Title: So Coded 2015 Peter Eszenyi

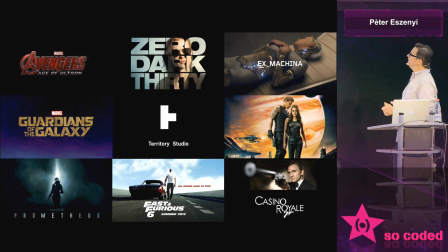274s
So it was much more grittier and down to earth than Prometheus. Then, based on that one, we did Guardians of the Galaxy. I don't know if you've seen it.
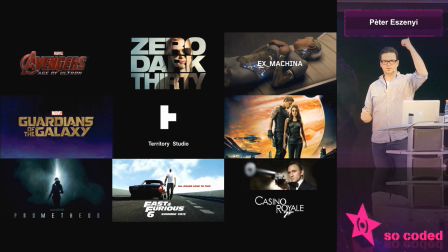285s
Did anyone see Guardians of the Galaxy? Nice. I think it was a good film.
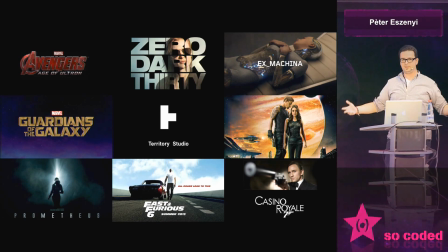290s
It was really funny. It was, not the usual Marvel big stuff. It was much more, sci-fi meets Marvel. Always good. And then we did Ex Machina, which is a...
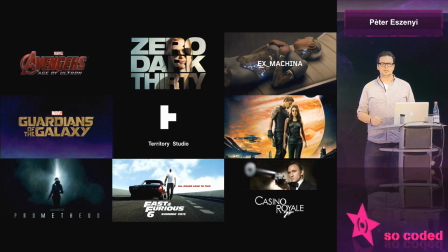303s
Was it shown here? Was it in Germany? Did they show the film in Germany? It's a film by Alex Garland, who did The Beach. He wrote the script for The Beach, and that was his first film, and it deals with artificial intelligence and how robots taking over the world.
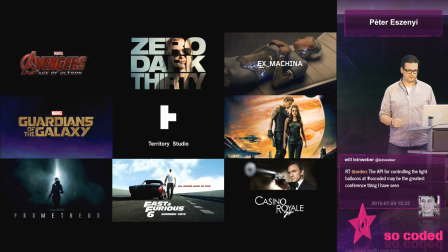319s
It's a very small, very beautifully done film. I'm going to say a few words about that later.
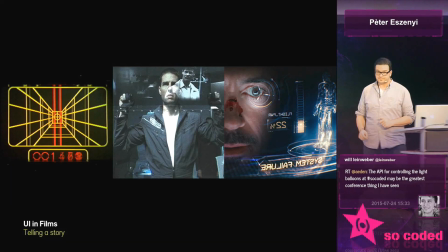324s
So, what is it that we do? The one on the right, I think everyone recognizes that.
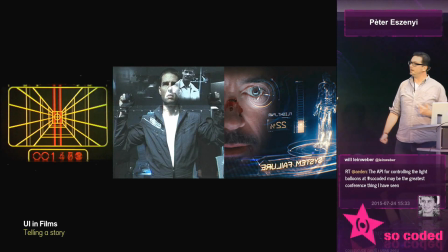332s
And that's the essence of what we do in films. It tells a story that's kind of hard to tell with words.
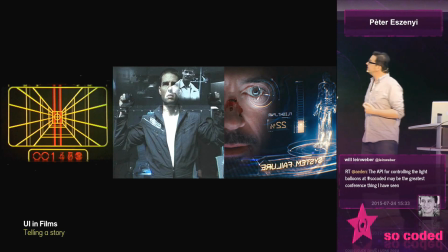339s
When you see that thing on the right, you know that, you know,
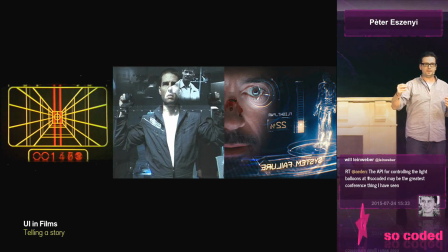343s
you have a certain distance to do something that's got something to do with that little thing in the middle.
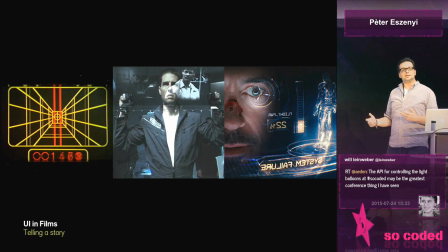348s
That's it. Directors like that stuff because it's very easy to show.
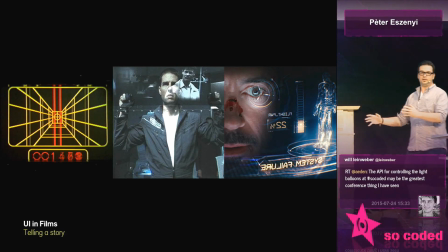353s
Just a quick cut to that screen, and it immediately tells the story.
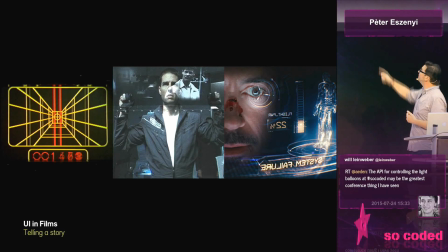357s
And that concept was taken a level further with Minority Report, you all know that kind of thing.
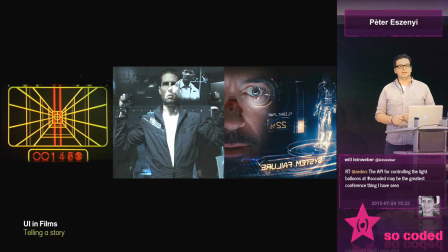367s
I just had this discussion earlier that it's not really working in real life, is it?
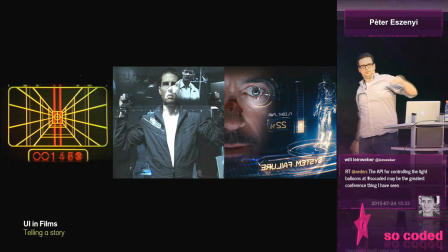371s
That's going to be really hard work to do something, you know, just open my emails like that.
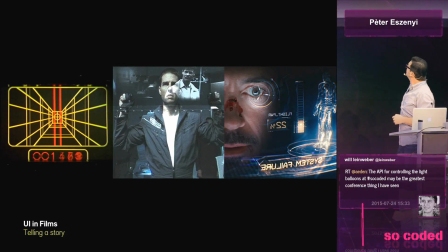376s
That's not going to work. And Iron Man on the right,
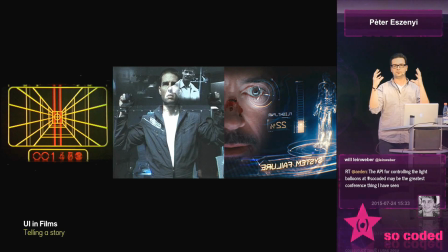381s
that's you know, lots of information on a very small in a very small space, very nicely done, and. In the case of Iron Man, the user interface sort of like delivers more stuff about the story that, you know,
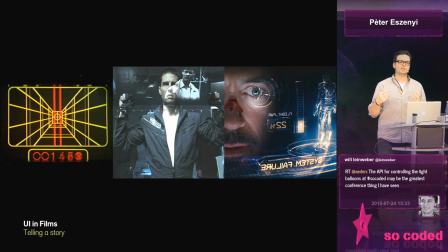398s
quite important and almost becomes like a secondary actor to the main actor. So this is what we do. This is what we specialized in.
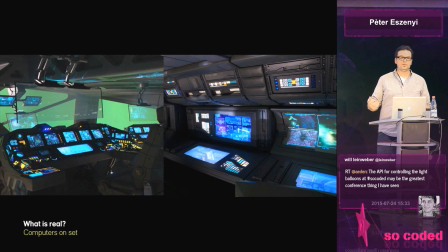410s
And a few words about how we do it. A lot of people think that all we do is just sit in a studio,
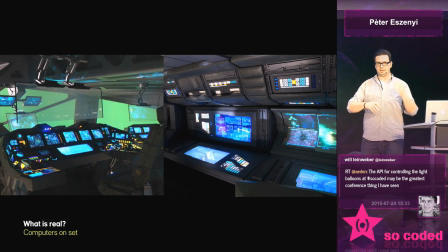418s
and when the film is ready, we get the plates and we come up with stuff.
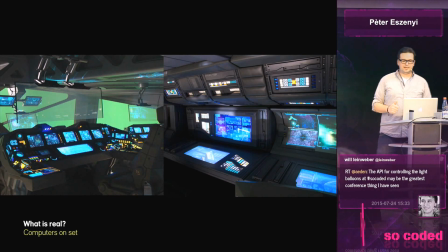423s
That thing behind me shows that that's partially true, but partially not.
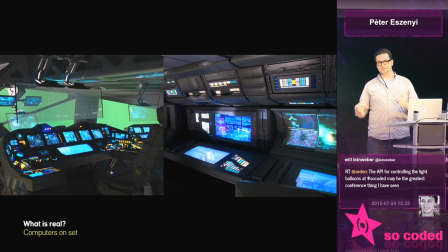429s
We do lots of stuff on set, and that's called on-set delivery. And what we do is we start to think about how the UI should look like,
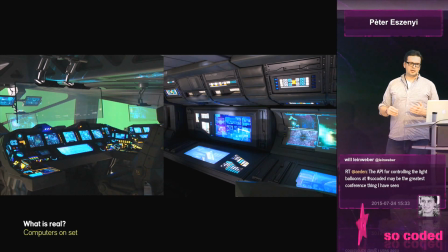442s
what's the point that it wants to take across, what the director wants to show, and we come up with designs,
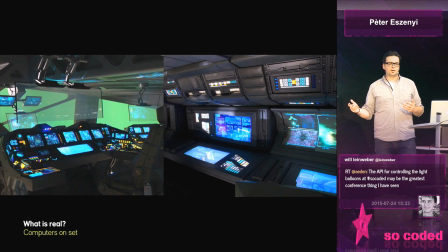450s
you know, iterate through those designs, and then, you know, with a company that we work with called CompuHire,
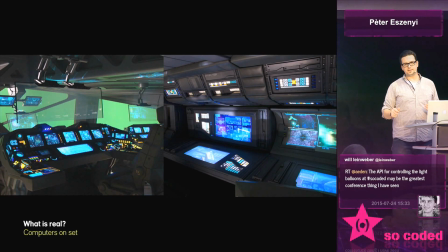457s
we help build these sets, and we set up the UI screens to be on set,
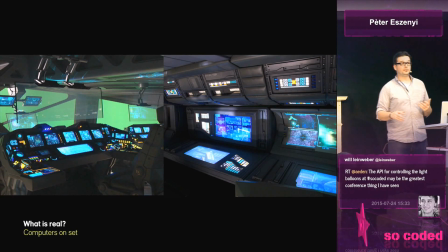464s
so the actors are able to use them to a certain extent.
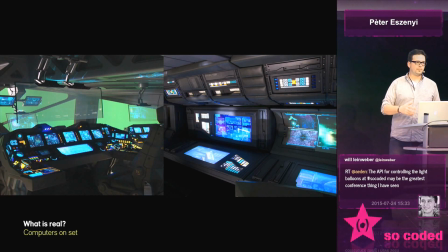469s
Obviously, it's not really going to work the way it works in a film, but it's really nice to have something that the actor can
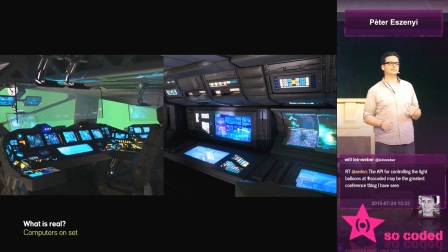477s
touch or, you know, manipulate to a certain extent that helps them to act instead of just,
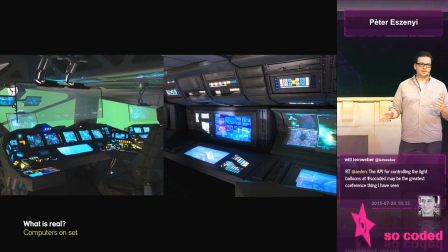483s
you know, imagine there's a green screen and you have to sort of pretend that you are reading a very important email.
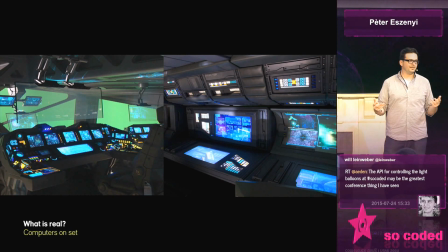490s
I mean, like, if you're a good actor, you can do that, but I don't even try to do that. Don't look at me like that.
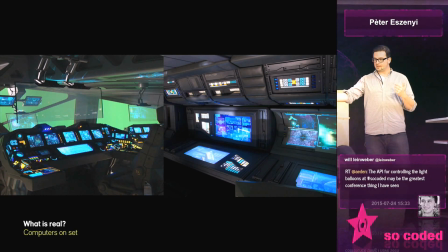498s
It's much easier for them. The directors love it because it gives a sense of reality to the whole set.
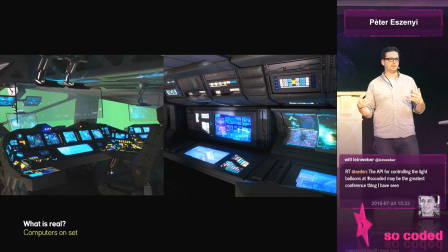504s
You know, the lighting that comes from those screens really lights up the actors.